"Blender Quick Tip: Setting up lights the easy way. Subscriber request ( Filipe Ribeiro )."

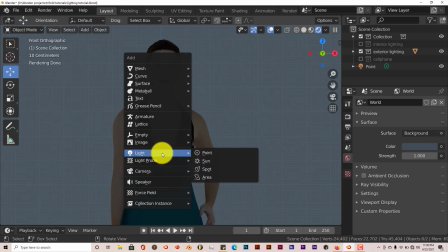But what we're going to do now is we're going to add a spotlight to this. So Shift A, spot, and it's at the bottom.
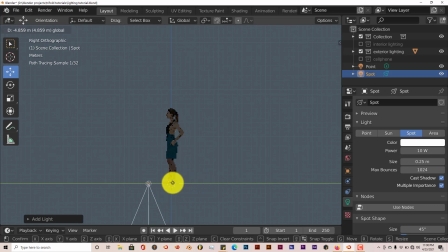3 to rotate. Going to drag this, left click and drag on the y-axis, left click and drag on the z-axis. I'm going to rotate this on, just rotate it on the x-axis, so to speak. Drag it closer to her. I'm going to press 1 on our keyboard so you can see what it looks like close up.
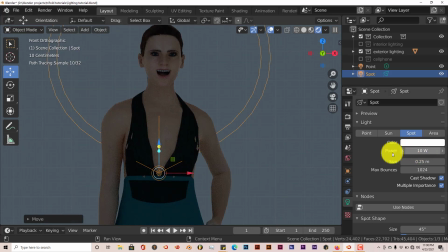And we're going to increase the power of the spotlight so we can get a better view or better feel of what the spotlight does when in terms of casting shadows. I'm going to crank this up to 100. Excuse me. And there you can see
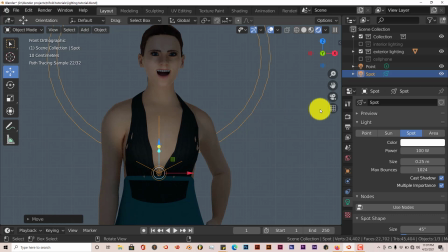that this scene, and if we make it darker, let's make the whole atmosphere darker.
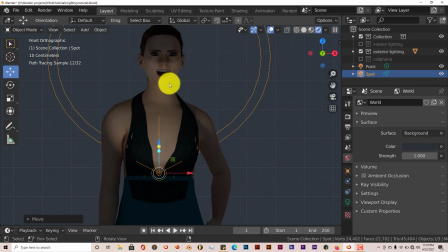And this scene, even though she's smiling, this could be like something from a horror movie almost, because we have her upper body that has light on it, but the shadow starts from underneath her eyes,
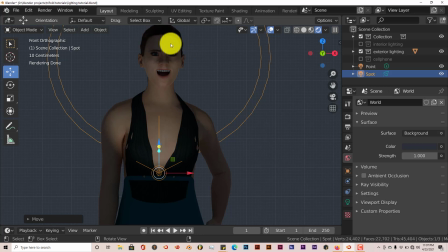and the upper part of her forehead is also in shadow, and lower part is in shadow also. So if you make this whole scene dark, which let's do that, let's make it completely dark.
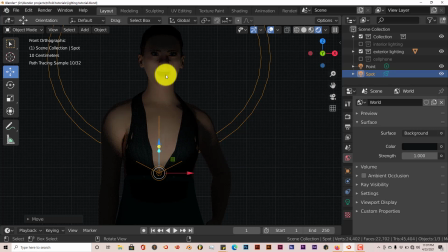You have something like this, and she had a very, kind of angry look on her face. For a thriller or a horror movie, this would tell a story. Okay, if we move the spotlight up higher on her face,
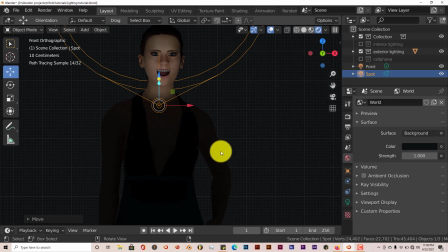And we kind of let's look at it from the the right side by pressing 3 on the keyboard
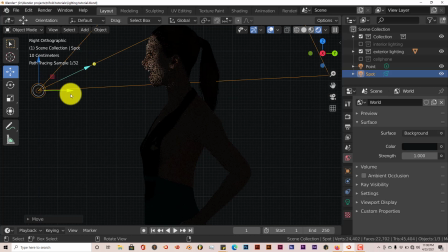and drag this up higher. Now we want the reflection to really be in our eyes.
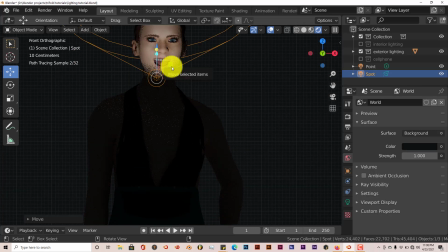Press 1 again. Left click, hold down shift, middle mouse button, drag.
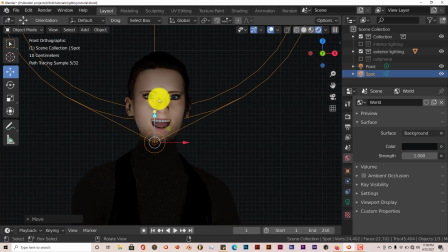You can see that her eyes are really lit up. I'm going to try and increase the speckle in her eyes because what I'm trying to portray here, I'm going to bring up the world light a little bit.
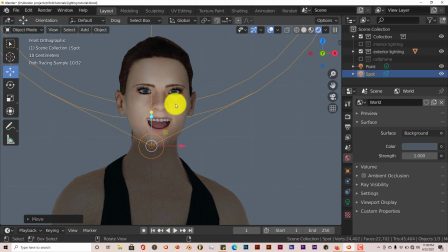We want to portray the light reflecting in her eyes. So if it's like a scene where, you know, she's outside or something, walking at night, you want, because a lot of the expression when it comes to lighting comes from the eyes.
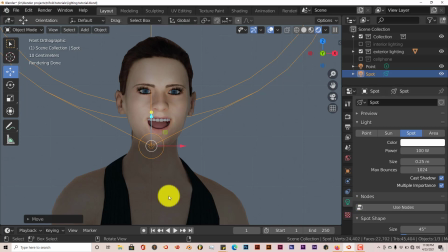A lot of that really helps. So let me try to click on her. Hope this isn't freezing up.
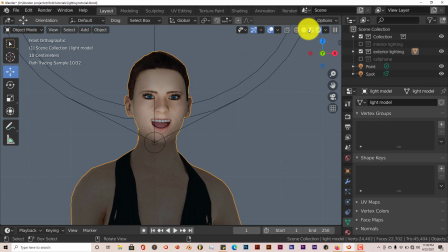Okay. Let me go to the other viewport. Let me click on textures.
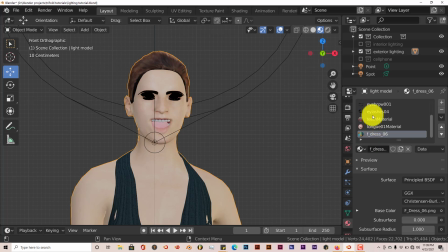See if I can find her eyes here. See. Eye blue.
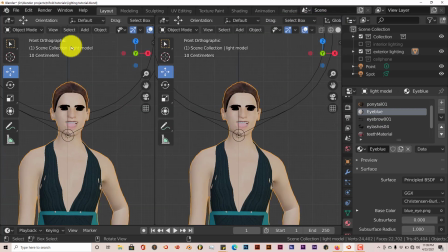Okay. Let me split up my window. And I'm going to go to the shader editor.
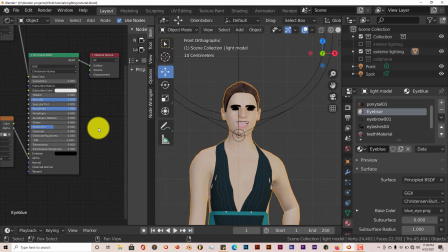And I'm going to really crank up the specular and turn down the roughness. That way we can see the light on her eyes, because the eyes,
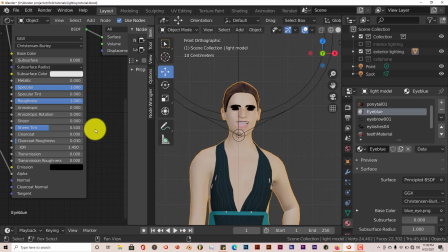once you'll see the difference when you see the reflection of the light in her eyes, that'll really make her eyes stand out and really tell a different story from what we had before. So I'm going to turn down the roughness. Okay.
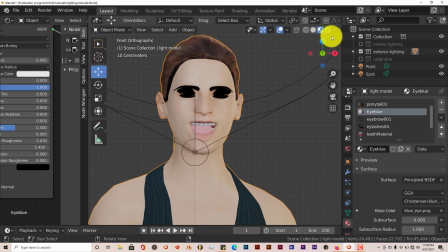Let me drag it over, scroll up on my mouse wheel, and go back to that's what I'm talking about.
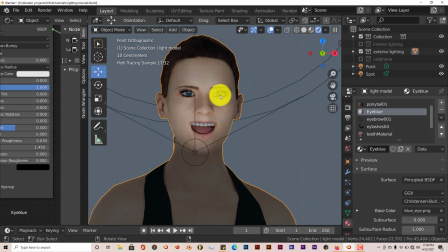You can see the specular, the light in her eyes right here, and that brings her eyes more to life. And that's what the spotlight does. It causes a soft shadow where the light is not,
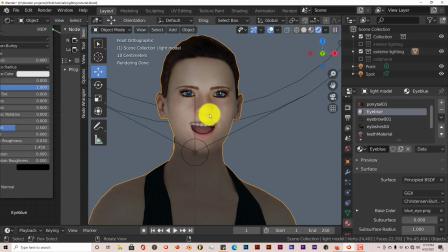and then where the light is, there's more character in what's being reflected. You remember when we had the sunlight up, it was there lighting up our subject pretty well.